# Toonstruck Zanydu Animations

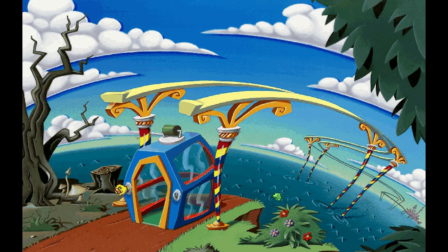0s
Hi, I'm Laura Janczewski. I was an animator on Toonstruck, and I'm presenting my files from the game in a series of Toonstruck videos. This time is Zanydu. We'll start out by how you get to Zanydu. By elephant transport, of course.
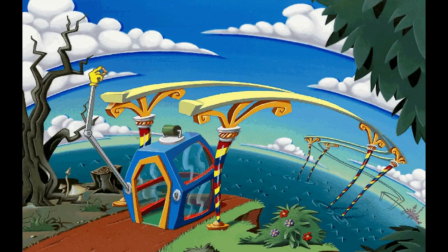14s
The peanut makes the elephant go forward, and here you need to figure out how to use the mouse to make the elephant go backwards. You use the fertilizer in the watering can to wake him up. Then you can cross over to Zanydu.
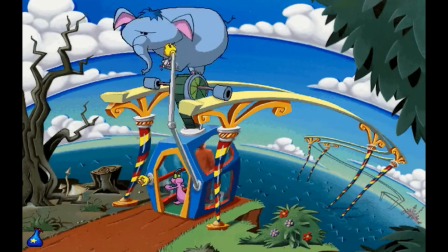29s
This animation, combined with my seagull animation from the gameplay,
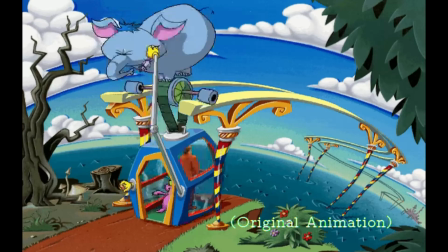33s
is shorter than the original animation because they figured out it would be annoying to take that long when you have to cross the scene so many times.
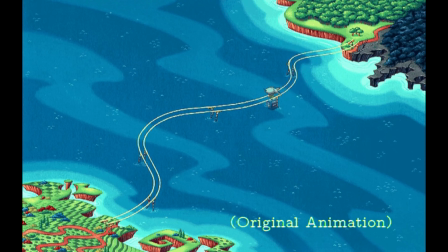41s
I'll play some random sound effects here.
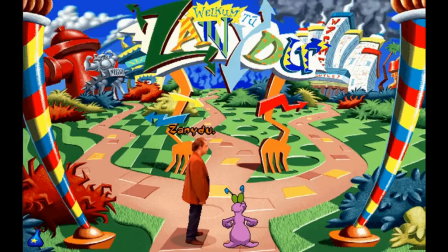48s Aloha, Dungball! Welcome to Zanydu.
I made a lot of background animations for Zanydu because we really wanted to make it feel alive.
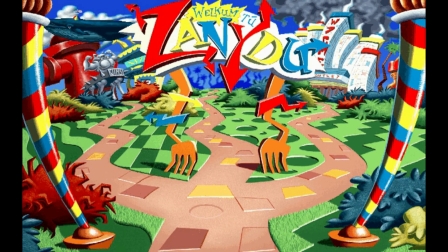59s
I have a lot of sound effects in my files because I made a Toonstruck theme pack for Windows.
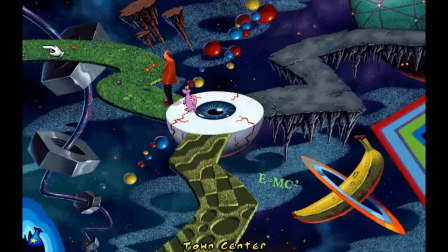64s Wrong!
The Crossing Dimensions background isn't actually in Zanydu. It just had the same random feel, so I put it in.
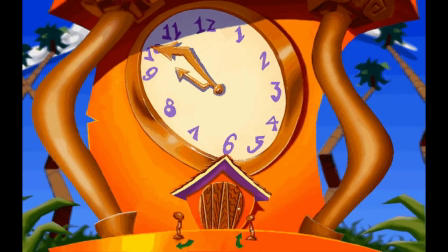74s
On the Zanydu clock, you need to set the time so you can get rid of the outhouse security guard.
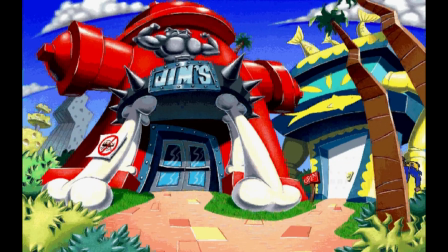81s
Then he goes off duty, so that's how you get rid of him so you can go inside to flush fish.
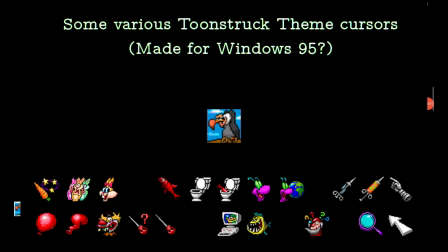86s
Here are a few highlights from the Toonstruck theme pack I made. I believe that pointing hand and chattering teeth are cursors that were used in the game. The sound effects are so much better when I put them with some corresponding animation, so I just put them throughout the video.
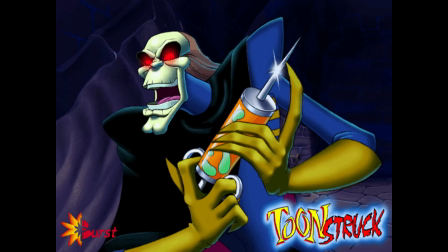104s
Here are the three wallpapers for the theme pack. Nefarious, CD, and Fluffy.
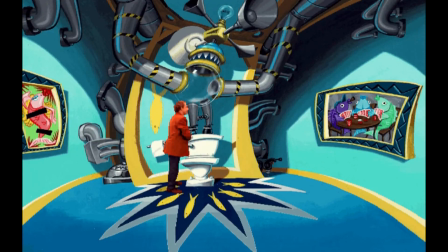111s
When Toonstruck was being made, all the games for PC were DOS-based, so it was going to be the same, but at the end, Windows 95, I think it was, had just come out, and they wanted to make a Windows shell for it so it would work in Windows,
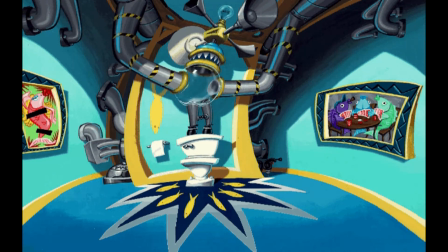127s
but it really was still a DOS game. Here's the fish flushing game. I made the water and the pipes animation first, and then I added the fish one at a time for the batch of animations. There are four fish that go through here. The angler, the herring, the puffer, and the sole.
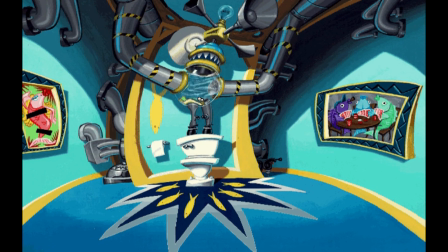146s
I think the outhouse background is one of the best John Quimpiano made for Toonstruck.
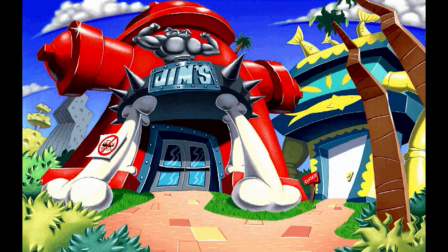152s
Next up is Jim's Gym. Again, I had to make a lot of little things come alive here.
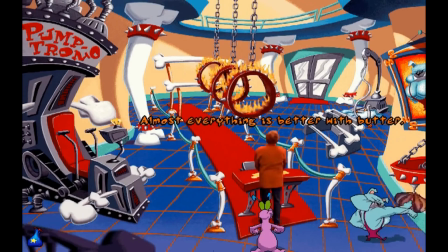157s Stop right there, worm-like insect!
Everything had to be random in Zanydu, so the crazier the idea we had, the better.
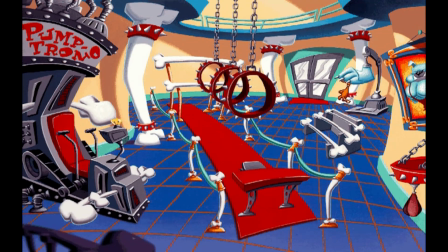165s
There was a lot of collaboration of ideas with the team. Anytime somebody had an idea, they'd throw it my way and I'd work on it.
Oh!
When Drew sits on the Pumpatron to get strong, his body didn't fit the machine at all, so I had to completely redraw his arm.
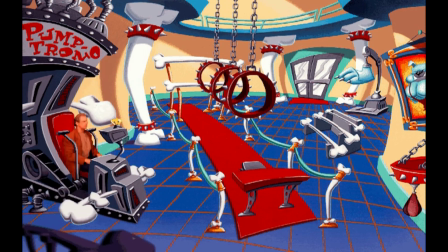180s
It was so exaggerated, you may notice that his arms actually grow a lot longer than natural.
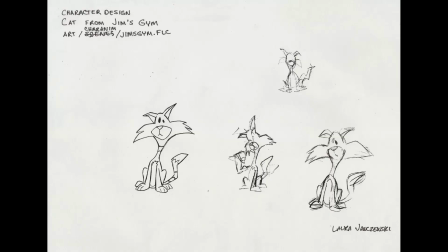185s
I designed the cat and several other creatures, but it was just a matter of what and how much was needed for the game.
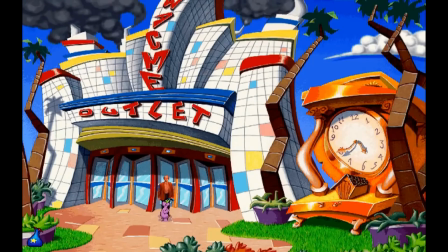192s
The way you exit Whack Me says a lot about Zanydu. So here's Whack Me Concepts, the future of abuse technology.
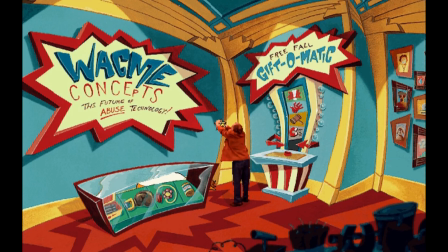202s
Because Toonstruck is like a generic cartoon world, we needed to come up with a lot of stereotypes found in other cartoons.
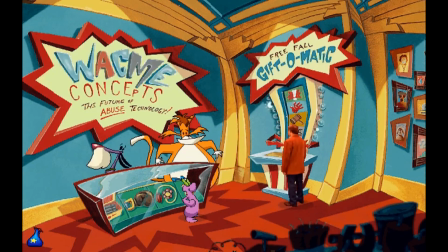209s
Warp and Woof become downright violent. They were supposed to be like Tom and Jerry, but I think they were more of a ripoff of Simpsons' Itchy and Scratchy.
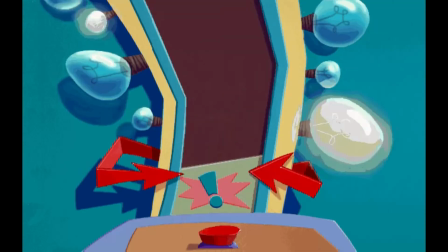217s
A lot of my animations are interactions, picking up and giving items.
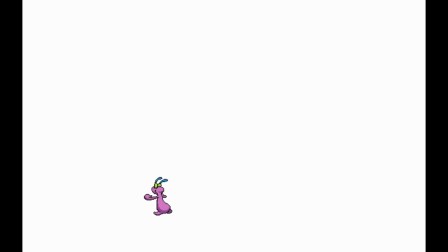222s
I have this random animation of Flux coming off of his three-quarter pose, but I'm not sure what it was for. Perhaps it was for him looking at the display case at Whack Me.
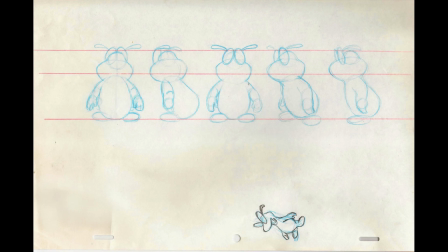232s
Here's the original character design of Flux that was made by an artist who didn't stay on the team very long, but he designed Flux to look just like this. When I joined the team, I worked with that designer, and the first thing he had me do was to take Flux and draw him from different angles.